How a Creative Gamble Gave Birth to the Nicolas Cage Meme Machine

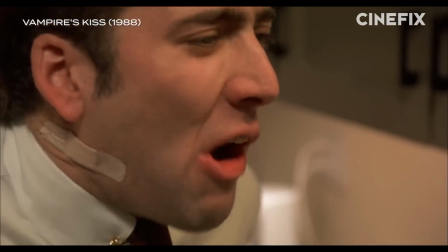But unfortunately for Cage, he didn't eat just one cockroach. And the director and I, we were knocking heads a little bit, so he made me do it twice. But I can tell you it was the most disgusting, horrible memory I have of any experience on a movie set.
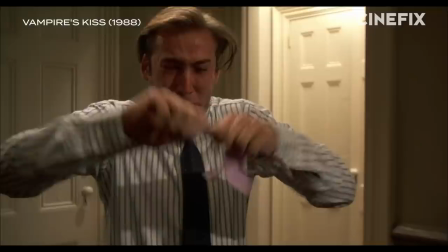Cage brought more distinct and unique choices to this performance than just eating bugs.
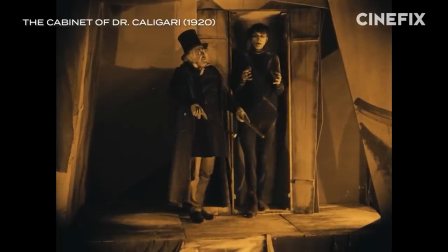He used body language inspired by German expressionism films from the 20s like The Cabinet of Dr. Caligari and Nosferatu,
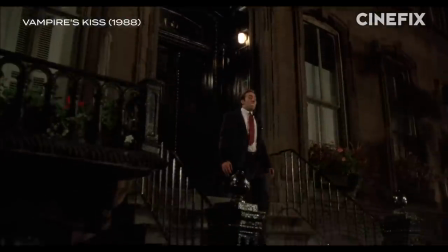which is also featured in the film. So when you see Peter walking around like Max Schreck, yeah, that's German expressionism for you.
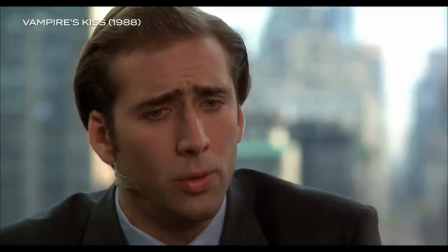And Peter's absurd accent?
I don't really know what you're talking about.
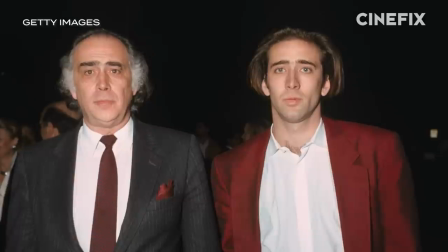Well, Cage actually got that idea from his own father.
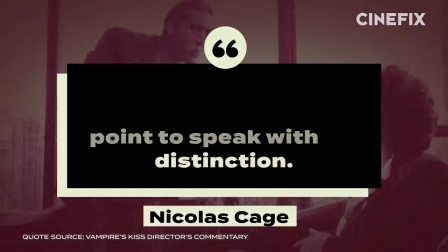In some ways it was my father, you know, because he was a professor of comparative literature, and he made a decision at some point to speak with distinction.
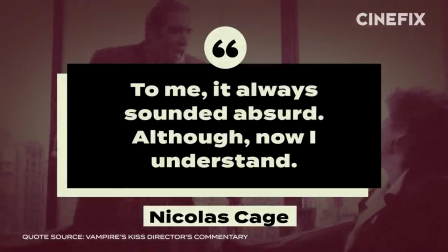And to me it always sounded absurd, although now I understand.
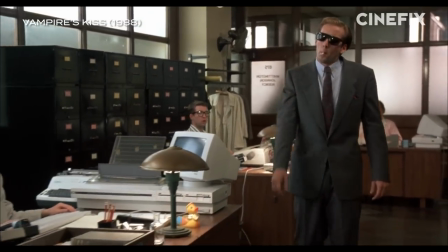Cage's realization that Peter's need to be distinguished is one of his core flaws is exactly what a good actor is supposed to do.
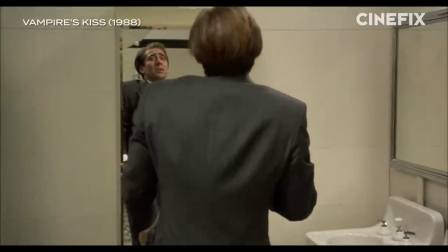Make creative choices that infuse meaning into his performance.
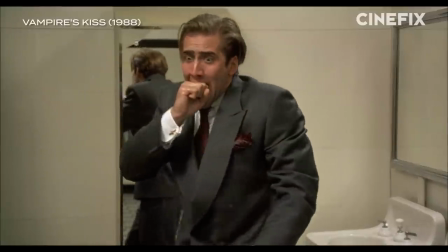You're in the goddamn crapper hole, and I'm trying to take a dump, so either shut up and leave the goddamn acting lesson for home or go back to the ladies' room.
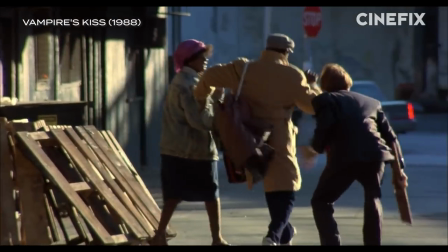But it takes more than combining a distinguished accent with some body language from the 30s to generate a truly memorable performance.
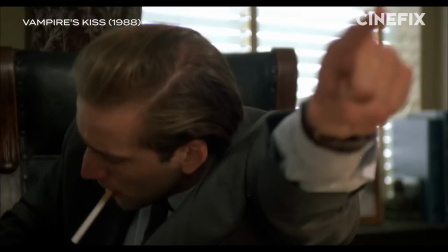Am I getting through to you, Alva?
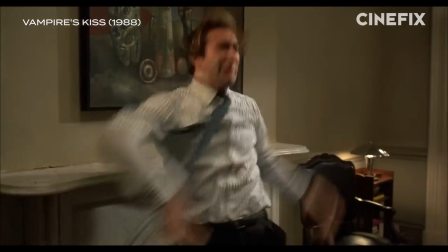Cage understands that his body is a canvas, and when you see him flailing around and freaking out, that isn't just the magic of spontaneous improvisation.
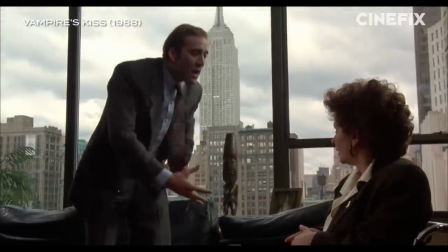In some cases, it's meticulously planned. this famous freakout where he's reciting the alphabet?
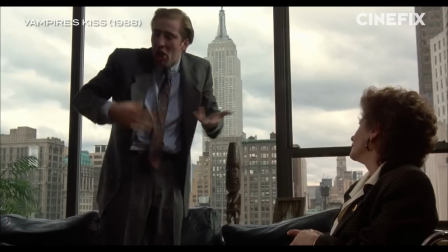You know, A, B, C, D, E, F, G,
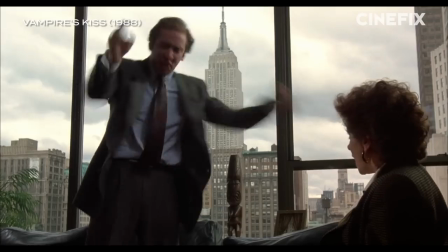H, I, J, K, L, M, N, O, P, Q, R, S, T, U, V, W, X, Y, Z!
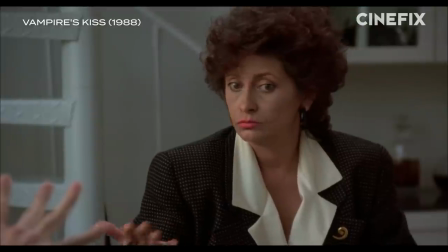Huh?
He precisely rehearsed that the night before in his hotel room.
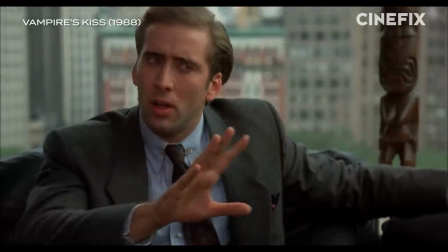That's all you have to do!
And it's not just Peter yelling at his therapist that struck meme gold decades after its release.
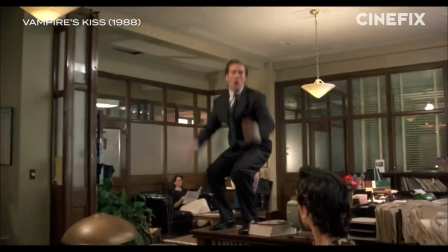Unfortunately, some of the most fertile meme veins in this film are also the most dehumanizing moments for Alva.
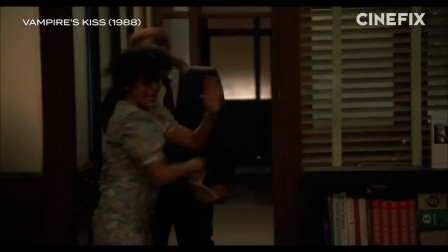It's too late! Too late! Too late! Too late! Too late! It's too late, Alva!
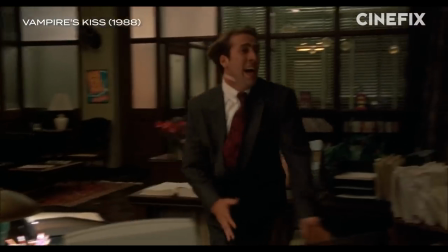It's all too late, Alva! Come here! Come here, Alva!
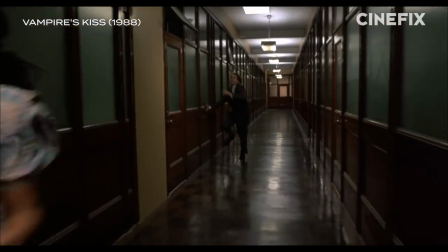Now, I'm not saying that misogyny is fine as long as you do it in a funny and absurd way.
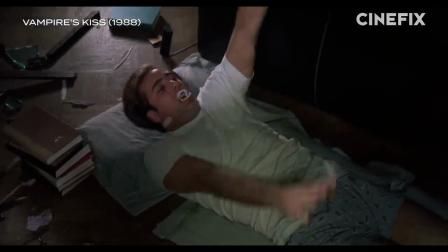Loew, despite being the protagonist, is not a relatable or empathetic character, and he's not designed to be.
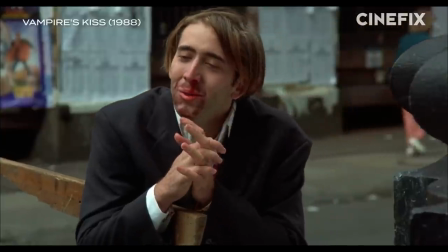But these insane moments of expression cast a macabre spell over the audience that a naturalistic interpretation just wouldn't do.
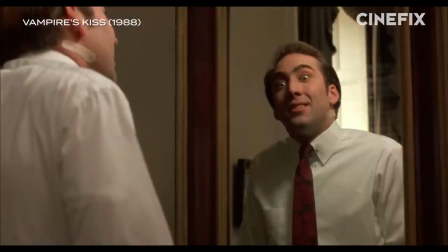The expressionistic impulses that fueled Cage's performance,
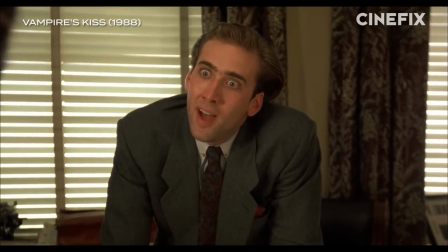like when he raises his eyebrows as he's mock listening to Alva's excuse, or when he chases her around the office,
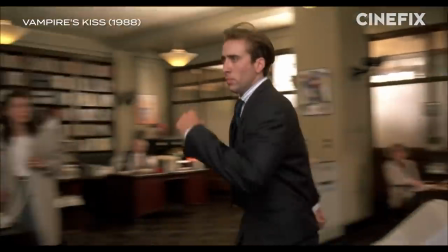make for a great meme because Cage's exaggerated performances communicate those heightened emotions instantly to a viewer.
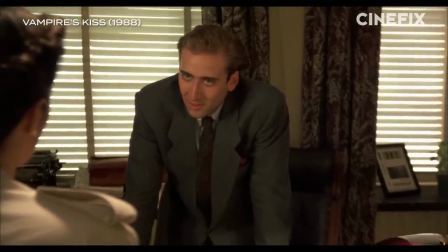And as we'd learn through our meme culture decades later, this performance doesn't even need context to communicate its emotion.
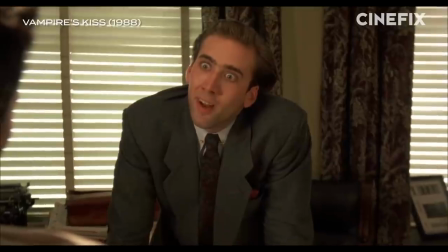Every other secretary who's been here has been here longer than you, Alva. Everyone.
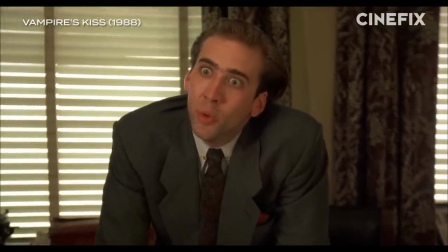And even if there was someone here who was here just one day longer than you,
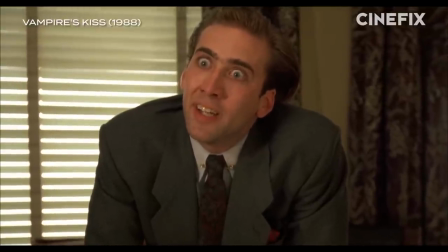I still wouldn't ask that person to partake in such a miserable job as long as you were around.
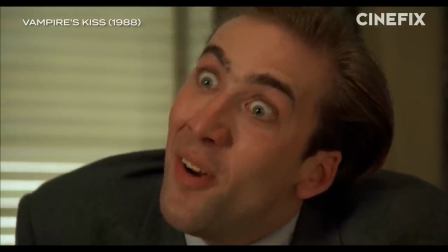And you have to do it. You have to, or I'll fire you. Do you understand?
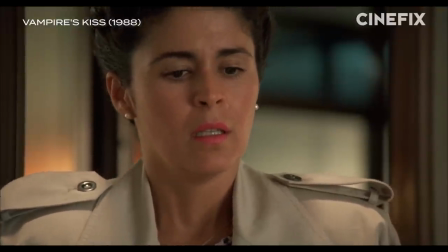That almost animal instinctual recognition of Cage's emotions in Vampire's Kiss helped elevate what could have been something
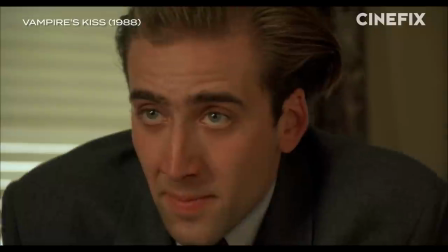insultingly mediocre to a film that stood the test of time and even found a second life on the internet.
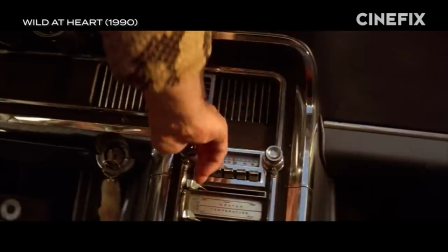After Vampire's Kiss, Cage really took those expressionistic lessons to heart,
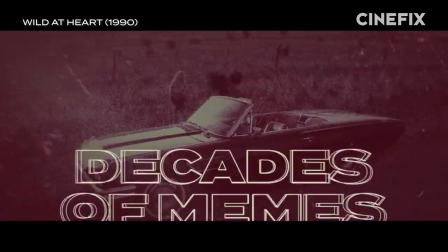which he reused time and time again in decades worth of meme-making performances.